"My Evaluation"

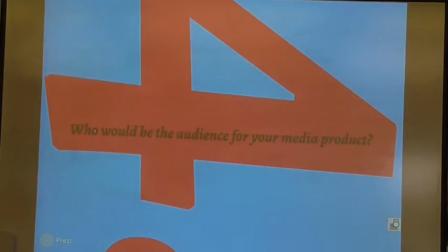I have rated my film a PG because it is meant for both children and adults. Also, it's for ages 8 to 40. My film will appeal to children as well as their parents who might want to take their children to watch the film.
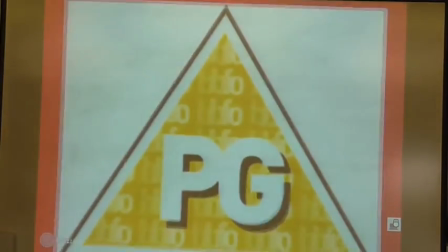Because it's a PG, it's suitable for general viewing,
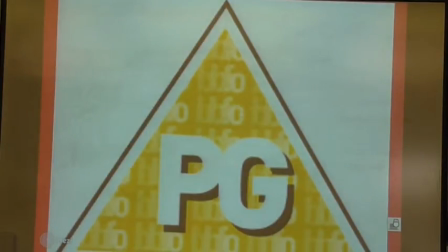although some scenes may be unsuitable for young children as it includes mild violence in which children may be influenced by. My film would appeal to stereotypical teenagers, both male and female.
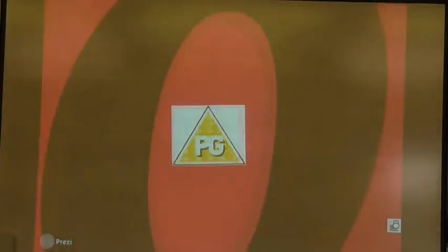My target audience would shop in shops like Topshop and Topman,
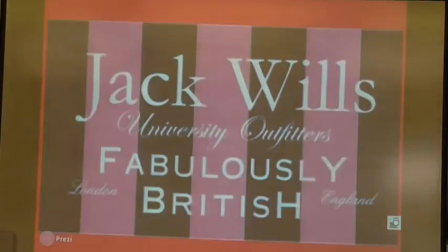New Look, H&M and Jack Wills, as these shops sell typical and fashionable teenage clothes.
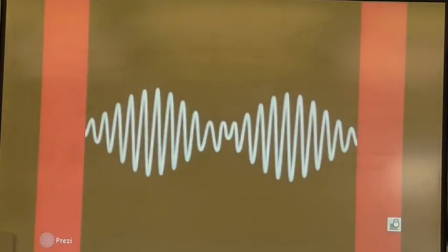The music they would listen to would be generic chart music like the Arctic Monkeys, Sam Smith and George Ezra.
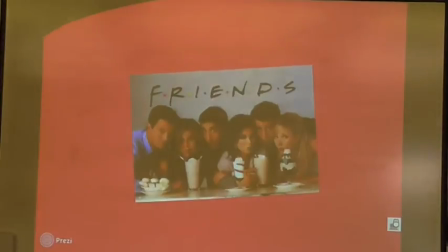The sort of TV programmes they would watch would be Friends, The In-Betweeners and Sherlock.
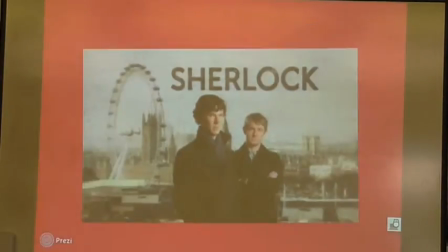The films that my target audience would watch would be along the same genre as my film Hero.
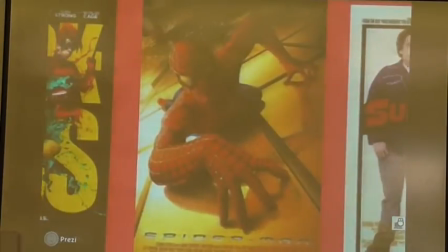There will be Kick-Ass, Spider-Man and Superbad.
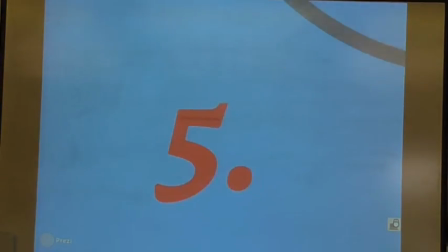Evaluation Activity 5. How did you attract and address your audience?
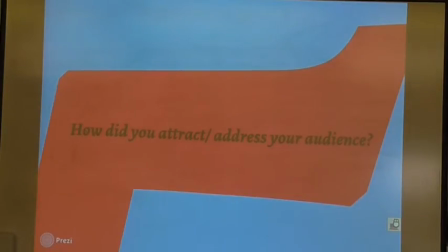During my opening titles, I used my main character's costume to intrigue my audience and catch their eye.
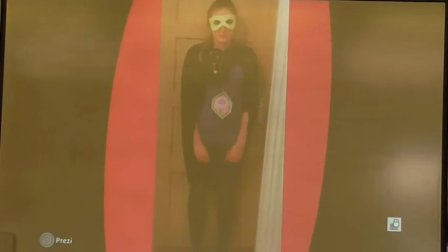My character's costume reveals information about the genre of my film and what it's going to be like. From it, the audience can understand that it's going to be an action film, as my character is dressed as a superhero, which stereotypically fits under the action genre.
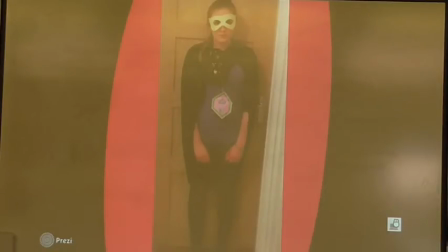Because her costume is homemade, it doesn't look very serious, this also suggests that my film is going to be a comedy. I got my inspiration for my opening titles from the film Kick-Ass.
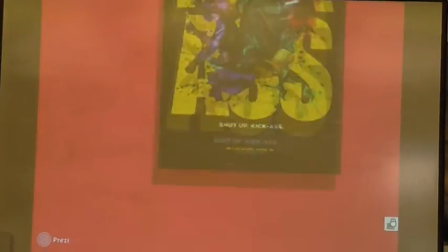In both Kick-Ass and my opening titles, we see a person dressed as a superhero and can see that they aspire to become one.
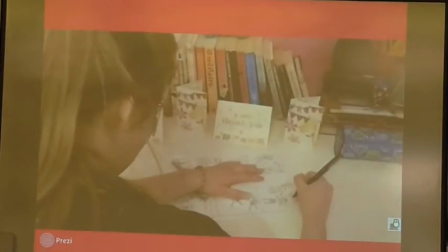The camera shots and angles I've tried to make interesting, as it will be more eye-catching for the audience.
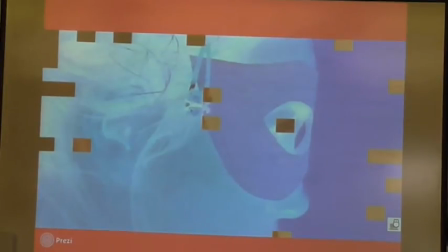The video transitions I've used are fast and interesting, sticking to the action genre.
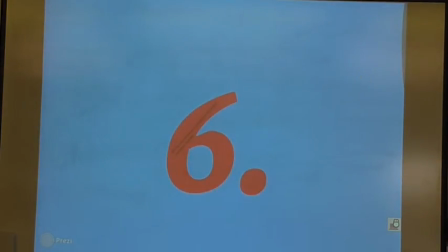I believe that the unique selling point in my film is that you only get to see one character during the entire opening titles. She seems as if she is on a mission to get something done, and because we don't get to see what she is actually going to do during the opening sequence,
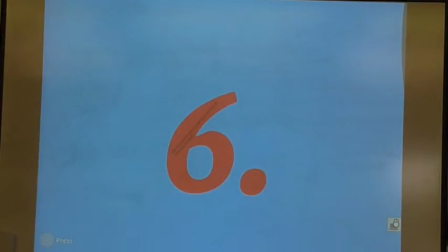it intrigues the audience to carry on watching and be interested in what's going to happen later on.
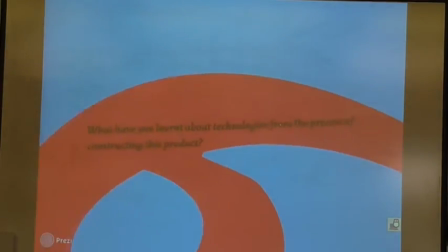Evaluation Activity 6. What have you learnt about technologies from the process of constructing the product?
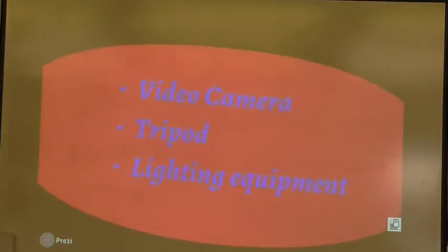The practical skills. As I had very little understanding and didn't have much experience on how to make an opening title sequence,
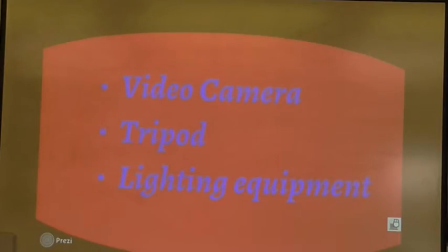I had to develop any new skills in order to create a polished and professional video. Before I started filming, I had to test out the video camera, tripod and lighting.
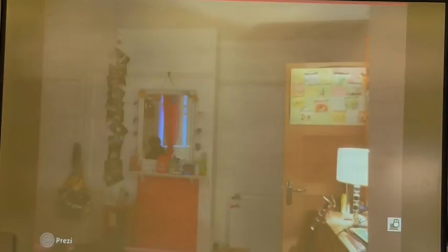Although I already knew how to use the camera, I went out to my location to take a few test shots,
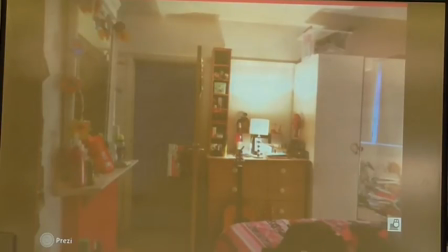just to get a feel of how the camera worked properly. This really helped, because I could see what camera angles worked well and what didn't go so well. The tripod helped keep the camera steady whilst filming. I realised that lighting isn't as easy as I initially thought.
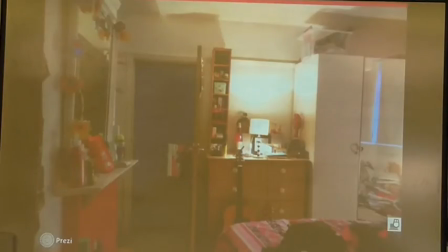A lot of work has to be done to get the perfect lighting for videos and to get the shadowing right.
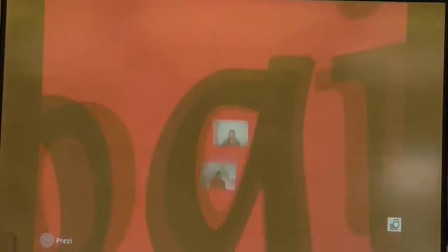Final Cut
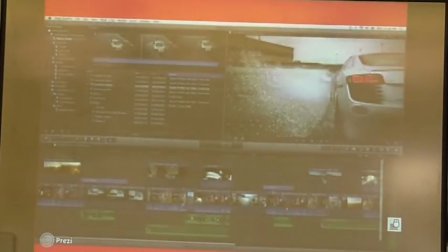Pro techniques. Before I started using Final Cut Pro for the editing of my opening titles, I had some experience beforehand from when I had to edit my preliminary task. I had to learn new techniques for my editing, such as the video transitions.
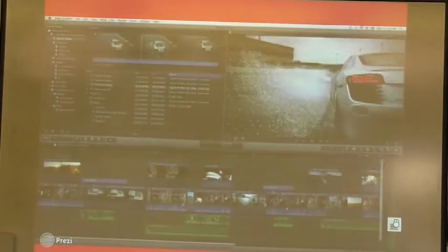This included the fade effects that happened between the transitions of each video clip. Another technique I used was the sound.